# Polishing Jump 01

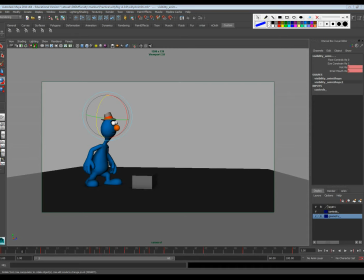[8:16]
So what we're going to do is we're just going to set a new keyframe on everything. Hit S there.
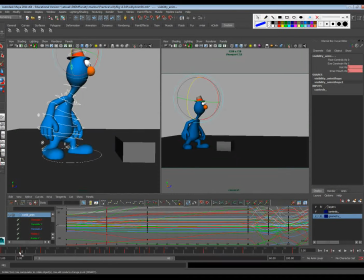[8:31]
And so we can actually make that step happen. So again, this foot has to come off the ground. Right? So I literally have to shift the character's weight to make sure we get that foot off the ground.
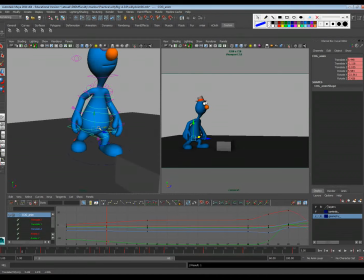[8:45]
Now it could just be ever so slightly or subtly. Okay, so I'm going to do a little bit like this.
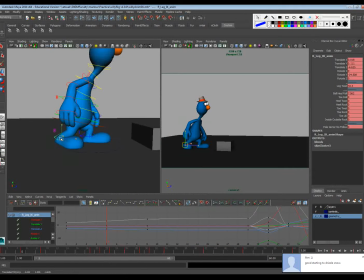[8:52]
And then lift this foot just a touch. Sorry, it's my wife.
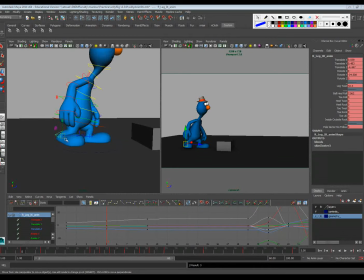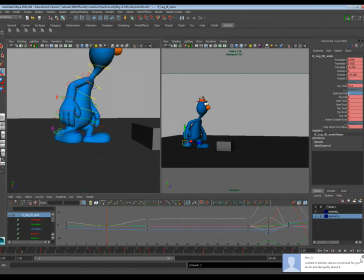[9:05]
And so I'm just kind of picking. Hold on a second, let me tell her I'm recording. So I want to do
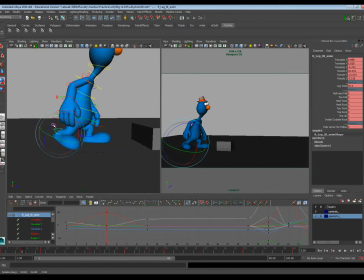[9:26]
a little bit more like this to kind of lift the foot. So what we're going to get is this feeling is the character kind of shifts forward a little bit and then settles back in on it. So you're going to see that? Kind of. And so we can just add a little bit to that if we want to.
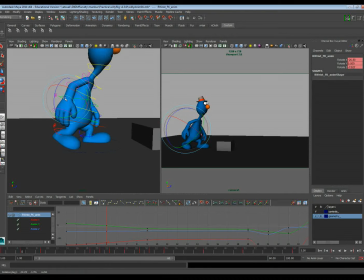[9:45]
Just to kind of change up the pose a little bit. So I'll actually drag this hand as it moves backwards.
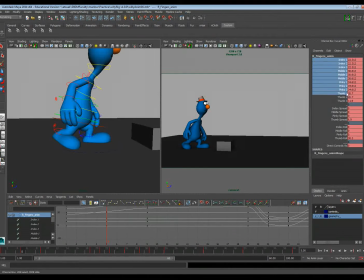[10:00]
Do a little bit more to the fingers for that as well. Thumb, I'll do the opposite. So that.
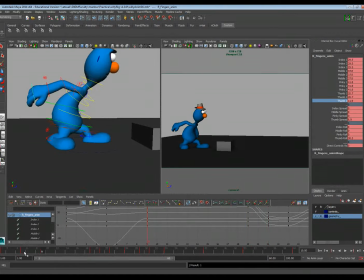[10:15]
Okay, so that's feeling a little bit more like it. Now, see that the foot hits here, but then it kind of slides back a little bit more. So I'm just going to take that slide out by copying frame 19.
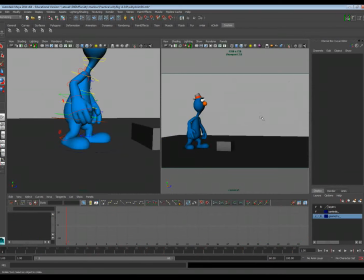[10:28]
And so now if we watch this,
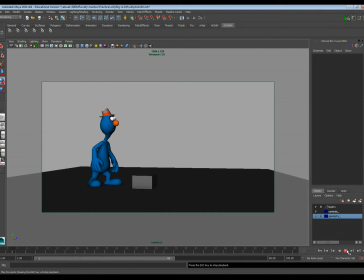so it's not bad. Now, what some people will do is anticipate their anticipation just a little bit.
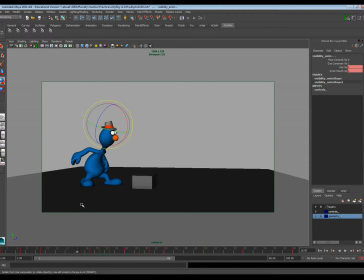[10:48]
So like what some people will do is something like, let's say we'll grab everything on this key, like 17,
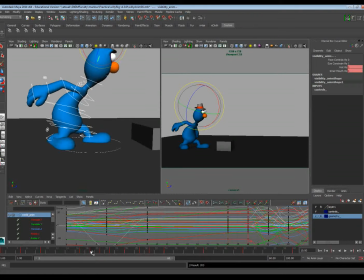[10:55]
set a keyframe there and nail it down, and then they'll just push this one just a touch more right before it. So maybe just a little bit like that.
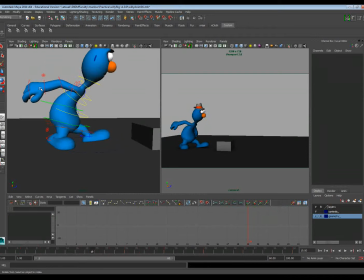[11:08]
And just kind of exaggerate this pose just a bit right before the character launches itself forward. Right. Push it back a little bit. Squash it down a little bit more.
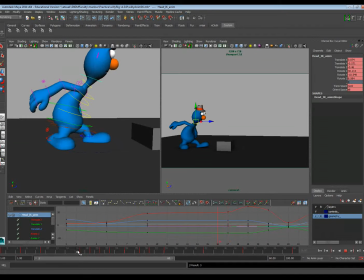[11:27]
And so what we get there is just sort of this little bitty that before it sort of pops back. And so here, I think we can still kind of continue to push the character.
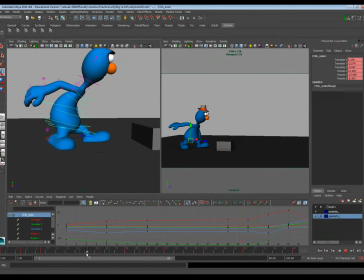[11:47]
Maybe we could push it down just a little bit more right in here.
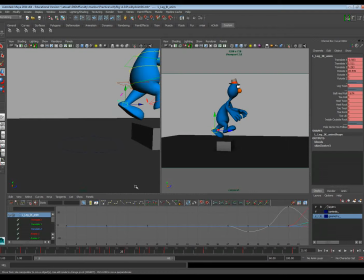[11:58]
Okay. And the only other thing I would do is maybe on this pose here, I would drag the foot, do a little bit of this toe roll. Wait, where is that? It's toe up and down.
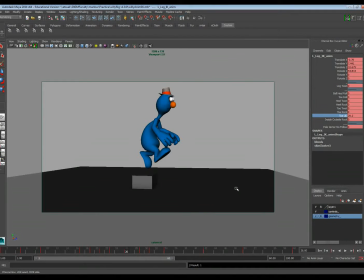[12:15]
Sort of drag that a little bit and give it a little bit more personality. And so now if we watch this, that's feeling a lot better.